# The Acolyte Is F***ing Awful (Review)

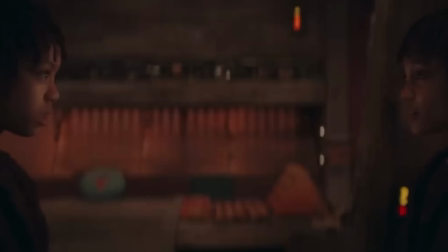4:08 Which leads us to the poor writing of The Acolyte, because as a writer, you're meant to give each character a unique voice,
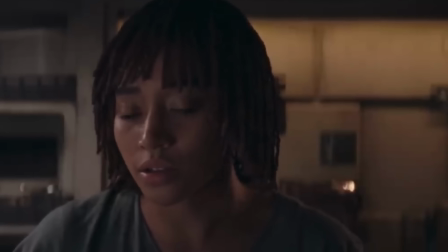4:15 and much of the personality of a character comes out in the way that they speak and how often they take a breath.
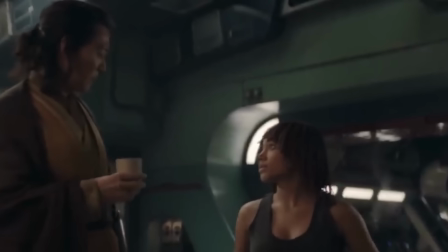4:22 Because if someone's a more energetic, manic character, they're going to breathe way less often,
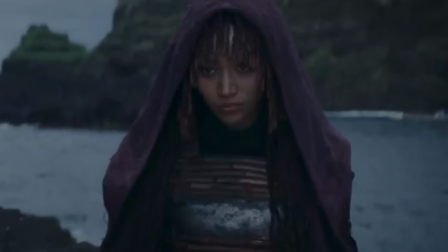4:28 whereas if someone is a confident, calm, and centered character, they're going to breathe a lot more often.
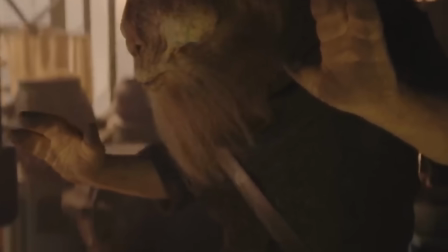4:34 But then when we get to a show like The Acolyte, everyone seems to take the same sort of breaths and speak in the same sort of rhythm,
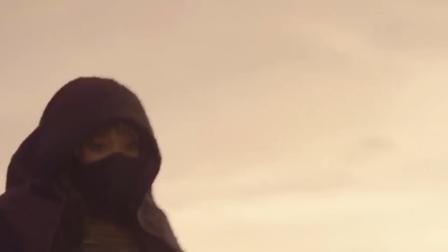4:42 which gives none of the characters any real dimension and never really creates much chemistry between anyone,
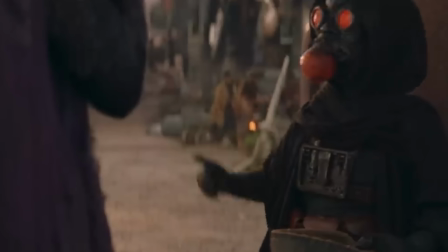4:47 because all of the characters are basically just the same.
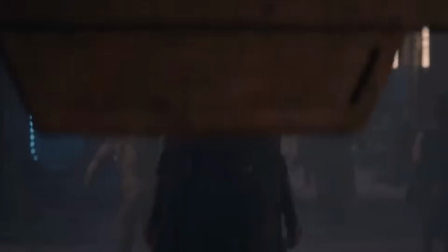4:51 And so of course this is going to add more fuel to the rumors of Disney using AI to write their script,
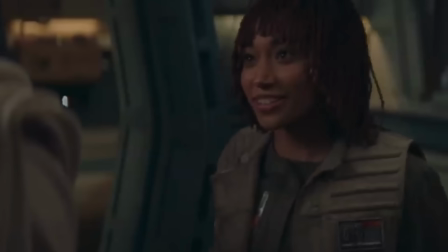4:58 but I think it comes more down to Disney producers just having way too much to do with the creative writing process,
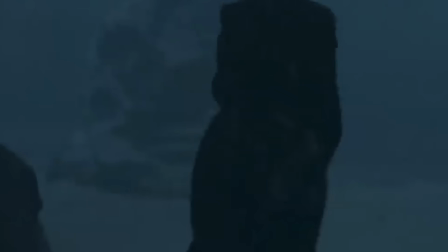5:05 and involving themselves in areas that they just shouldn't be involving themselves in, because they're only being a bottleneck to their own shows,
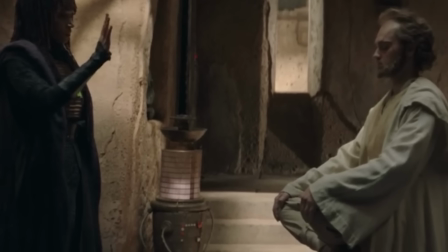5:13 and they're definitely hindering the quality of all of the creative work that they do.
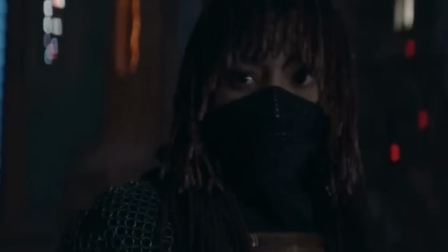5:18 And so honestly, Disney, can you please just let the people you hired do the job that you hired them to do?
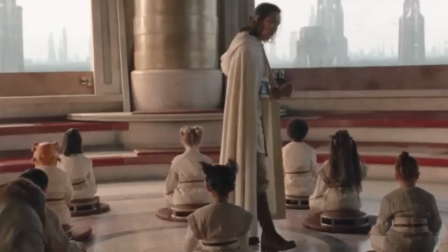5:26 And then another huge issue that I had with the writing was the tension building,
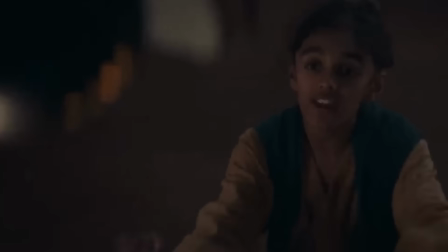5:30 because I get that we're only 2 episodes in, but they chose to start episode 1 at a high point in intensity,
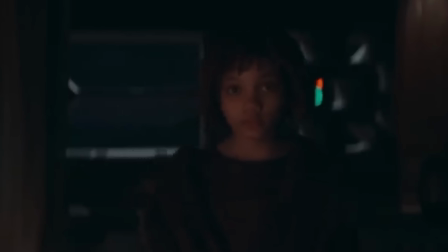5:37 but us as an audience don't know these characters yet, we don't know their full backstory, and we don't know the story that's going to unfold,
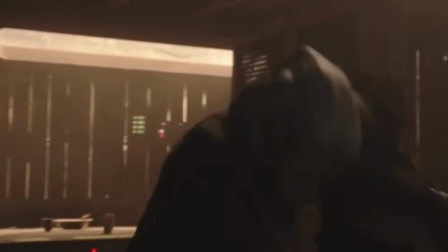5:46 so why on earth would we feel any of that intensity when you haven't earned it yet?
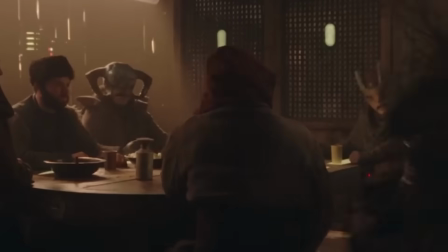5:51 That's meant to be a huge rule in storytelling.
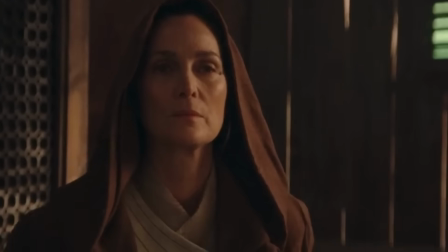5:54 You have to earn the right to the audience's attention, and you have to earn the right to the audience's intensity.
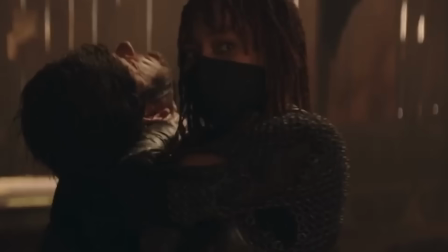6:01 And so, like I said, if we don't know what the story is,
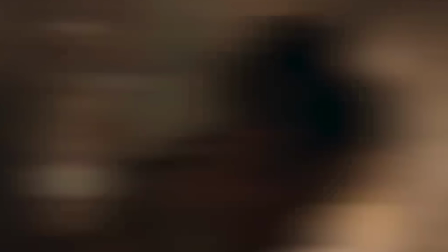6:05 and we don't know who these characters are, why are we going to feel anything?
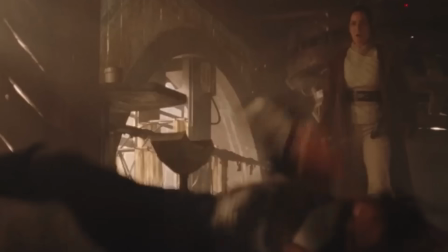6:11 Not to mention the fact that all of the stakes are built up of the character's backstory,
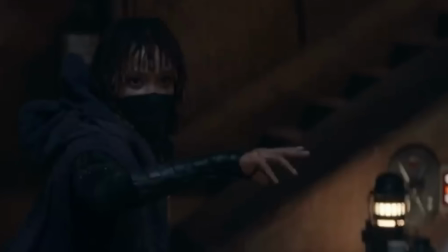6:15 but they never fully show us the backstory, so once again, we struggle to feel it.
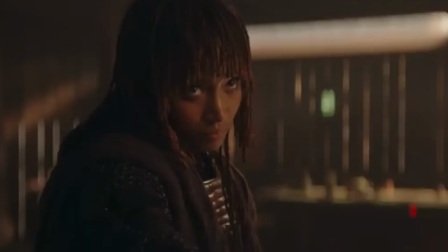6:20 And we all know that the golden rule of writing is to show, not tell,
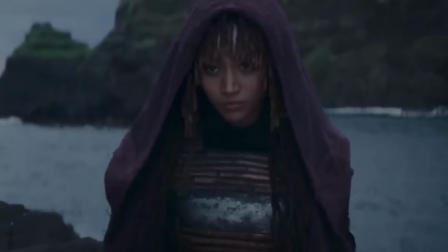6:25 whereas the Acolyte literally just tells us the stakes and tells us the backstory and never really shows it.
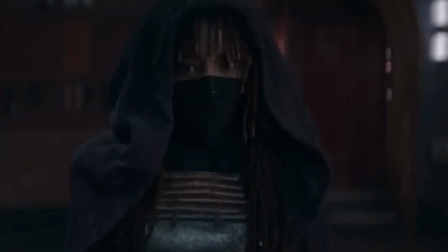6:33 There are a few flashbacks here and there, but they never really piece together why these characters are feeling the emotion
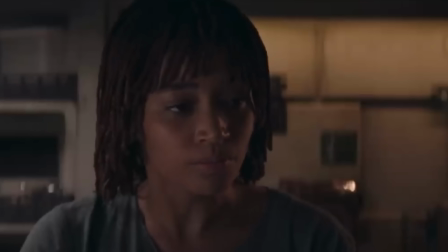6:41 they have and why we're meant to feel the intensity that they're trying to conjure.
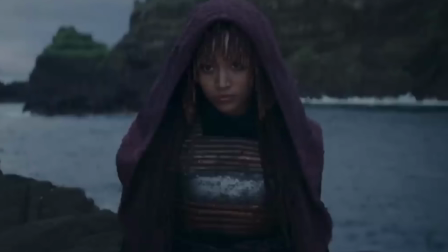6:46 And so moving on to the 2 things that I kind of enjoyed about The Acolyte, one being the choreography wasn't awful.
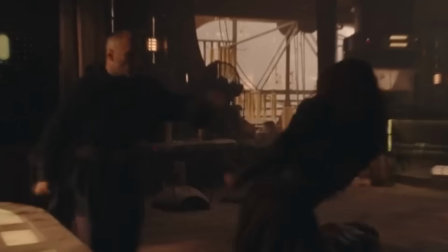6:53 I mean, it wasn't anything to write home about, and it's certainly not spectacular,
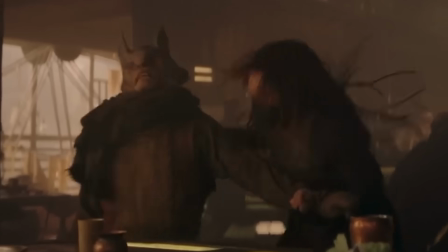6:57 but I did like the fact that they chose to use other martial arts sort of weapons
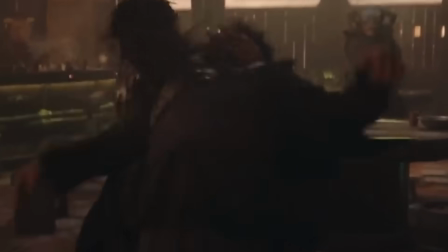7:02 that gave the fight scenes an extra element over there just being lightsabers.
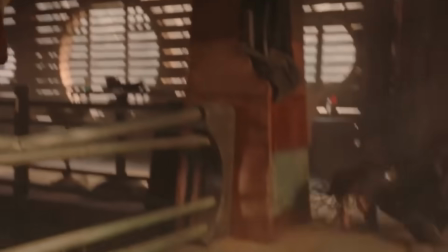7:06 I did think that was kind of cool, and I actually thought that the score was quite good as well,
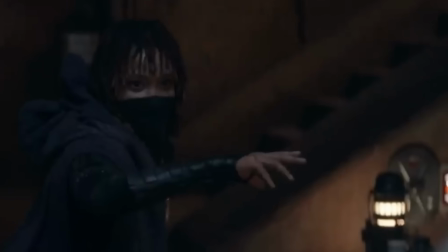7:12 and the score definitely helped a lot in trying to create an emotion that the script just wasn't able to do.
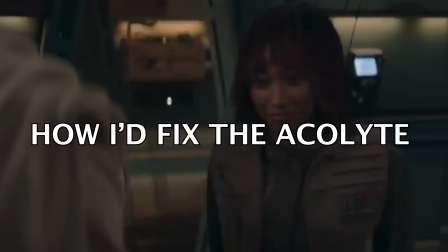7:18 But now moving on to the last segment, which is how I would fix this terrible show.
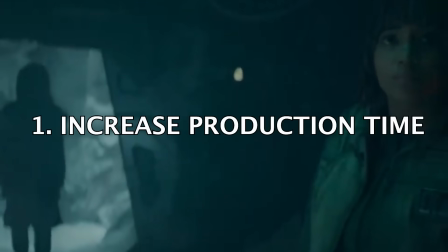7:23 And so the first thing that I would do if I was Disney would be to drastically increase the production time,
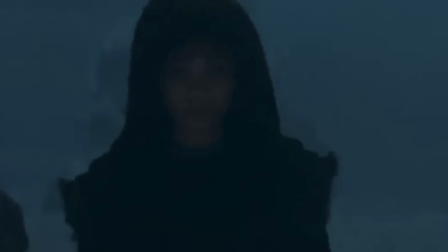7:29 because The Acolyte really felt rushed and felt more like a first draft as opposed to a final product.
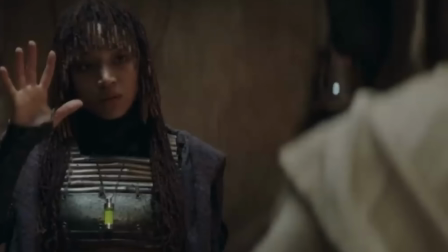7:36 And I also think that if Disney gave the writers and actors more time to work with and more creative control,
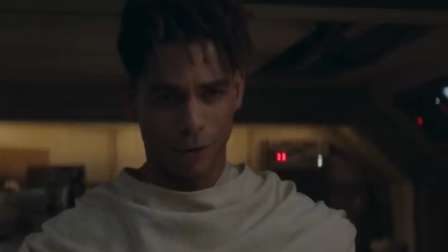7:43 I'm sure we would have watched a much more creatively enhanced show,
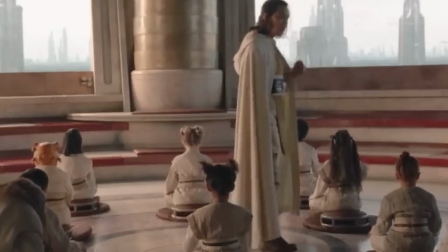7:47 and we would have found it a lot more entertaining and possibly felt the stakes that we were meant to feel.